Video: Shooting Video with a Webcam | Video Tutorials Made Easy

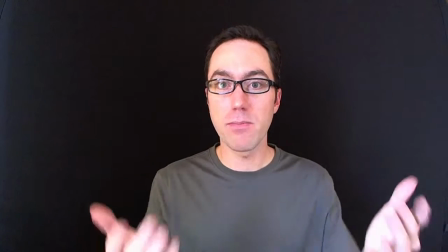1237s
But you can see that by moving the webcam closer,
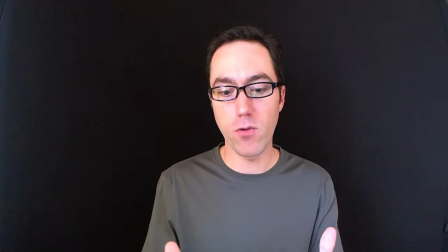1240s
I've got a tighter shot the same way that I had without using that zoom feature, which actually in turn crops the shot and loses some of the quality that you'd get.
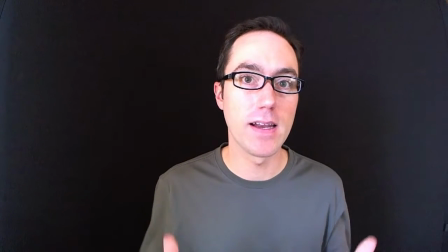1253s
So this is a better quality shot, bringing the webcam a little bit closer,
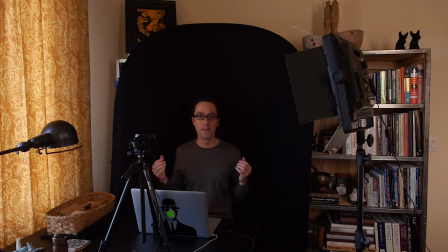1257s
and you'll also notice that I've transformed the look of the video by adding a more neutral, black, solid background as opposed to having the busy bookshelf behind me.
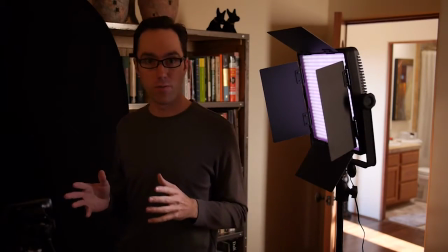1271s
So you'll notice that I've changed the setting of the room yet again. It's a little darker in here.
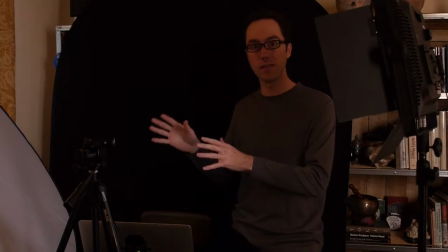1276s
I've closed the curtains to cut off the natural light because in this case too much was spilling against the black, and because it's so close to me I just need a darker room.
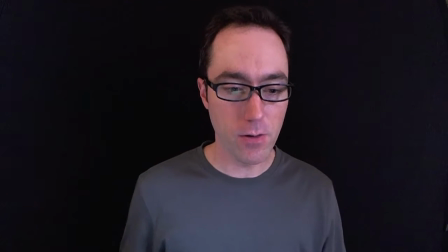1287s
So in this case, if I sit down here again, you'll notice that the shot is a little bit nicer. You don't see as much of a shadow that I'm casting on the background because no light is coming in through the window and spilling.
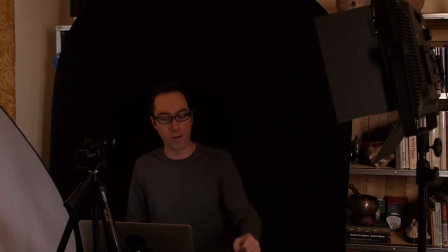1301s
What I have is just one of my LED panels pointed at me on one side, and then I'm using the white bounce reflector to bounce the light that's coming from this side onto this side of my face.
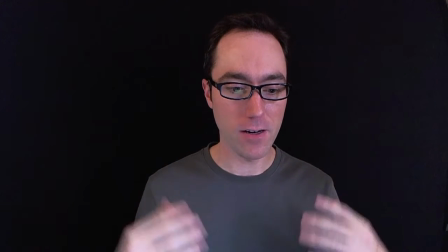1316s
So my face is evenly lit, and while I don't really have a shoulder light separating me from the background,
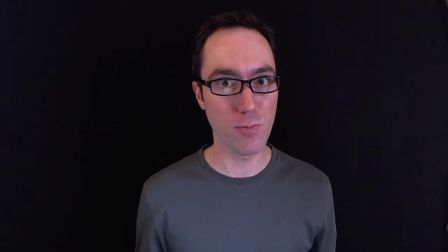1321s
in this case, under these conditions, this looks pretty good, and simply by closing my computer frame,
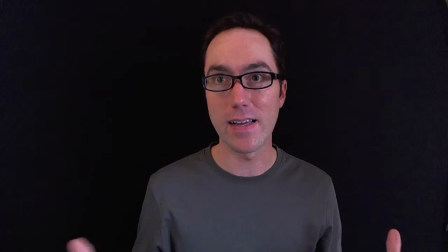1328s
I lose that glare in my glasses, and I can talk to you normally and begin my video.
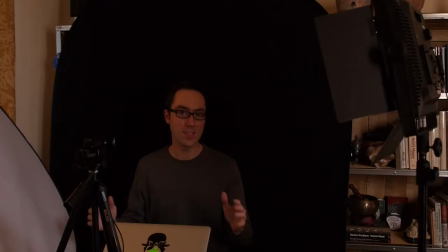1334s
So this is another option, and it just shows you how sometimes you need to be able to control the environment a little bit more, and that's another reason why I like shooting indoors, because I have more options. If I wanted a brighter, more naturally lit room, well, I have the option of doing that with the window,
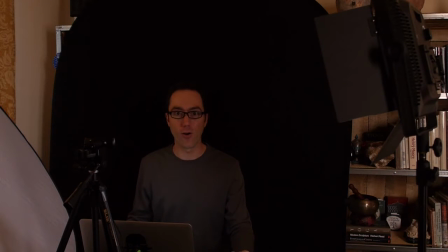1354s
or if I needed to create a darker setting with a more neutral, flat background, then I can also adjust accordingly.